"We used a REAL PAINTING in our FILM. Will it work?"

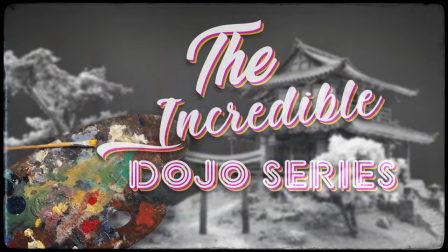hello and welcome to the next installment of our amazing dojo series the joy
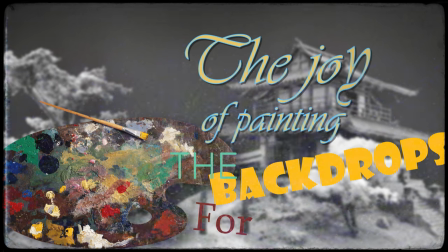of painting the backdrops for miniature filming so dust
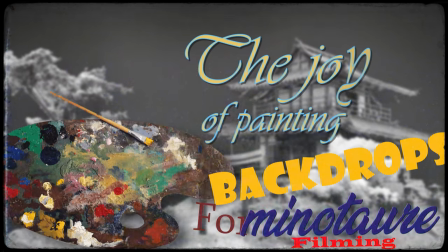off your old paintbrushes and colors and follow along this is our friend Martin and
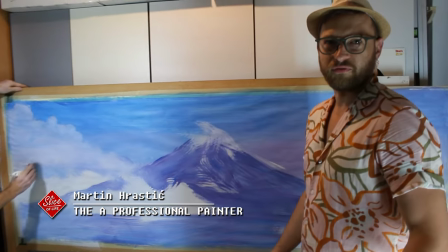he's a very great painter in Croatia there are only three he is the fourth and he
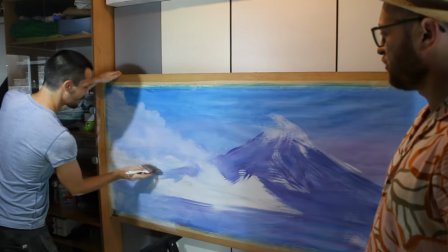is He's now doing a monumental picture of Mount Fuji painting.
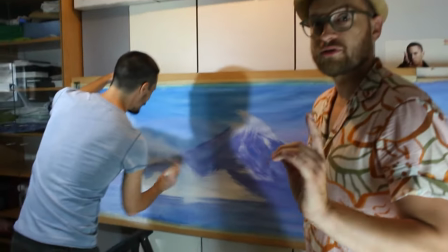Painting is not the same thing as a picture. I was trying to test him to see if he's a real painter.
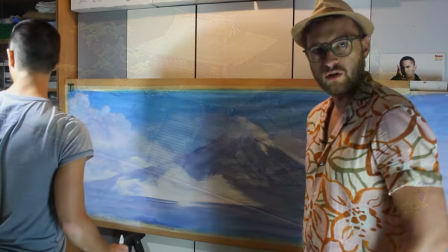Because it's our background to the dojo, which Luca built, and you saw the making of video.
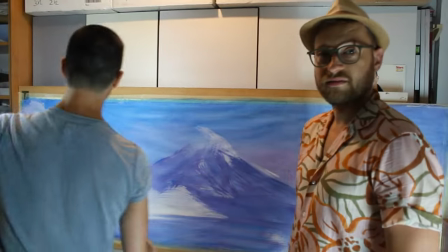And then we're gonna film it all together in one shot. That's basically it. First I took a big sheet of paper and I stretched it on a wooden board.
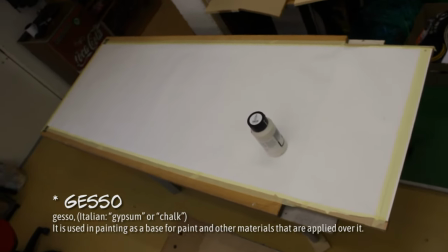Then I used a preparation medium called gesso and applied an even layer over the whole paper.
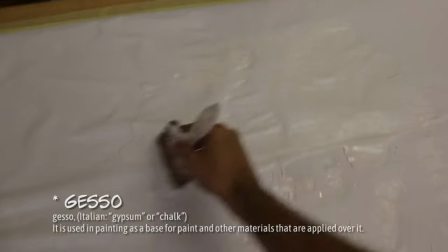This makes paper much stronger, or something, I don't really know, but everybody is using gesso so I used it as well.
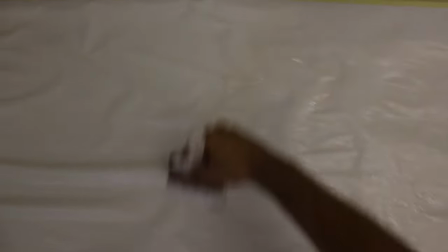As it got wet, the paper got very wrinkly, but when it dried,
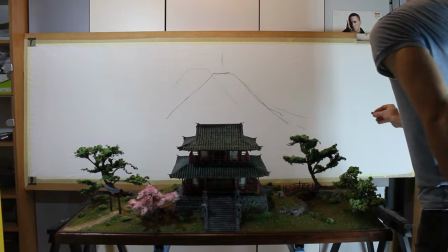it became nice and flat again and this prevents the paper from absorbing too much moisture from the acrylic paints.
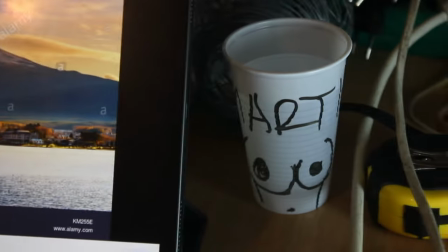We found a reference photo of Mount Fuji that fit the tone and color of the shot we were trying to make, and then Martin sketched the rough outlines with charcoal.
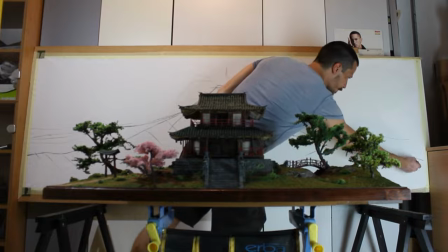He used charcoal so he could erase the lines easily and keep reworking the sketch until it looked right.
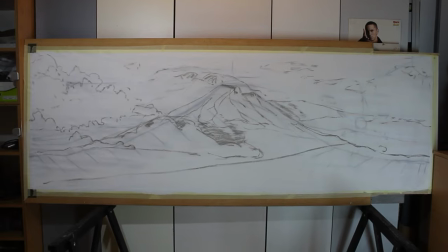And then it was time for color.
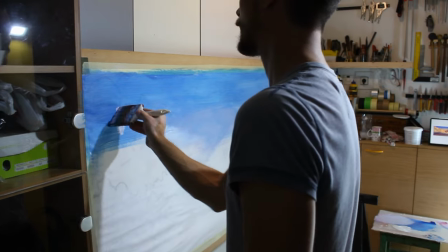You can see the format of the painting is very wide, that's because that will be the format of the final shot as well, because the final shot will be in CinemaScope.
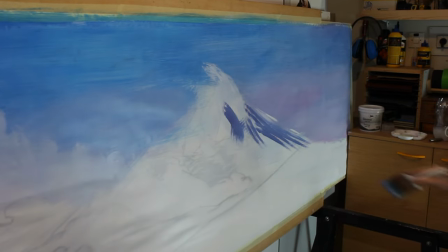You can see in the beginning Martin is using a pretty big brush and he's making energetic and passionate
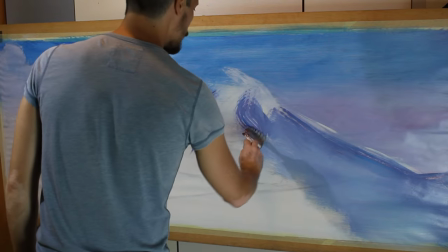movements which is all very poetic but at the same time it's well it's messy.
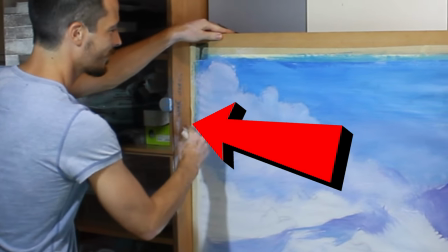Painters are very messy people and he already painted over my cabinets and everything so I have to put paper here.
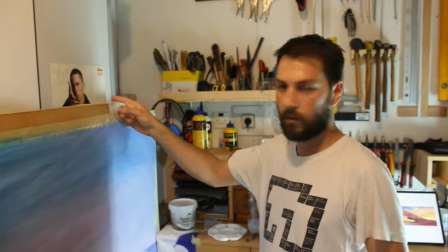Hopefully it's gonna be okay. I'm blocked now. Eminem is watching you.
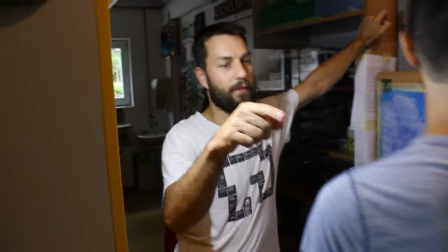I noticed one thing our final image should be very warm and very
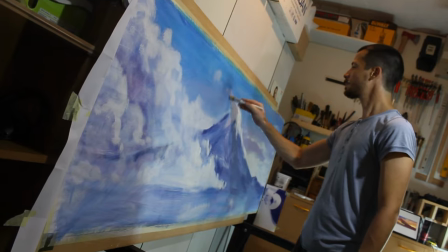orange with orange and yellow tones so how come you only use blue because this is just
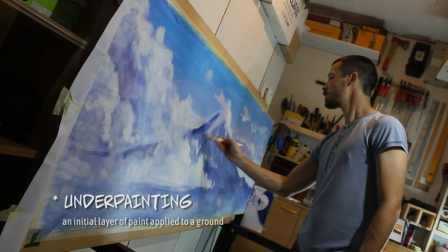another painting and then later when it dries out I will put warm
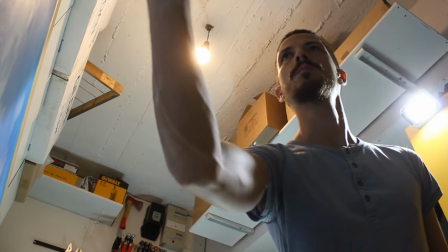colors in the thin layers transparent layers and that way it will
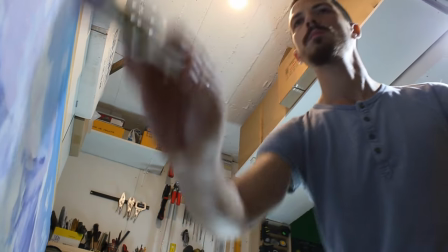look like the color is glowing from the picture if I mixed it already with the white in the beginning then the color
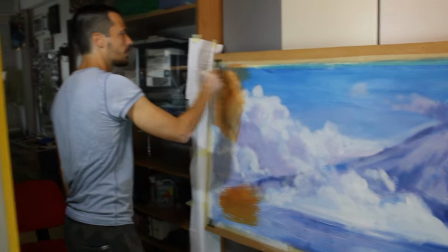would be dull but if you put the transparent yellow over the white instead of mixing it in the beginning,
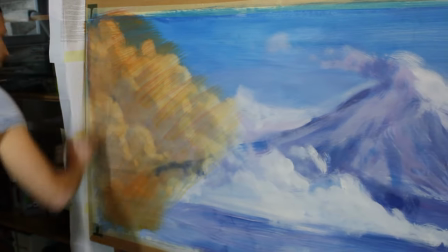that way you get the glow effect. This is the way how Rembrandt painted it.
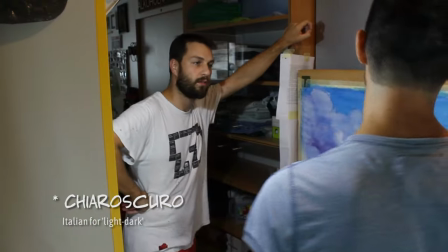It's called chiaroscuro. I thought chiaroscuro is just the balance between white and black.
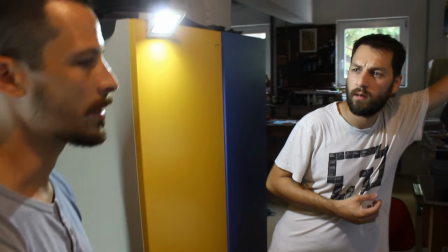Yes, but the effect, technical effect, how they how they achieve that is done with the dead underpainting, like dead tones.
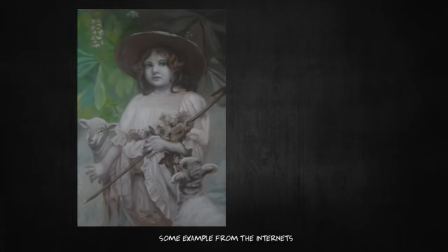Yeah, because when they paint a figure it would look as if it's dead,
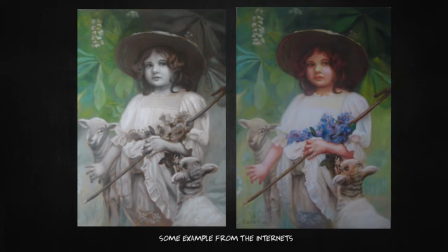as it's It's without blood and then when they put on the transparent colors, then it comes to light.
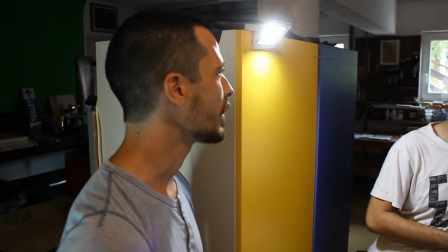And that way also the light would be much more expressive than if they would already mix it in the first layer.
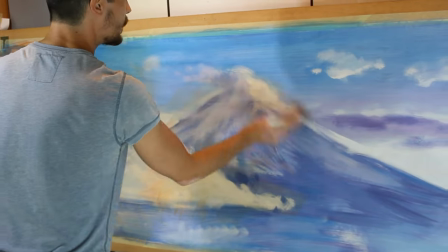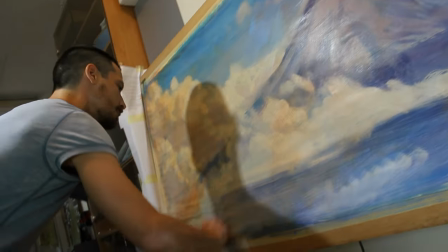It's like putting colored sunglasses and then everything is in that color of the sunglasses.
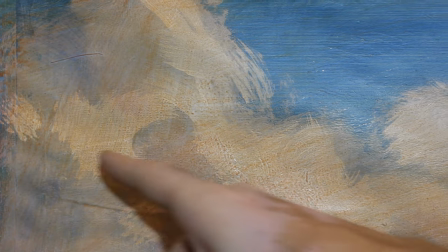That's the best way to put it. It's not that just the colors are mixing, also you are mixing the textures of both layers.
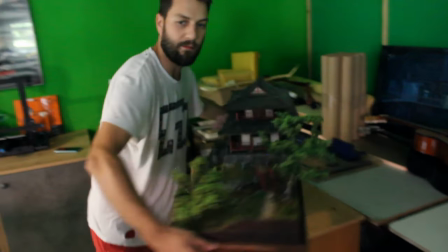Ok, it's time for a quick test!
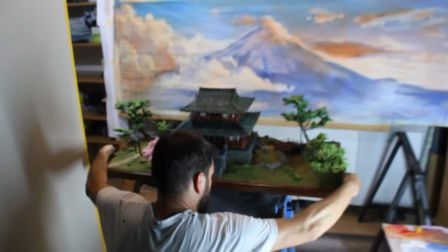Every hour or so we would put a miniature in front of the painting and look at how they work together and what corrections need to be made.
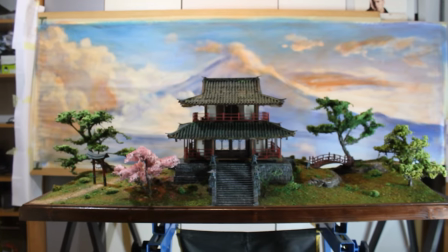Let's see! Very nice! It's so good! Should it be more warm?
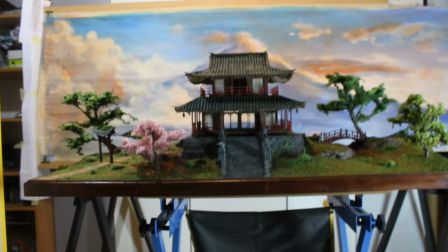Yeah, it should. It should be more warm. Yeah, ok, so one more glaze over it.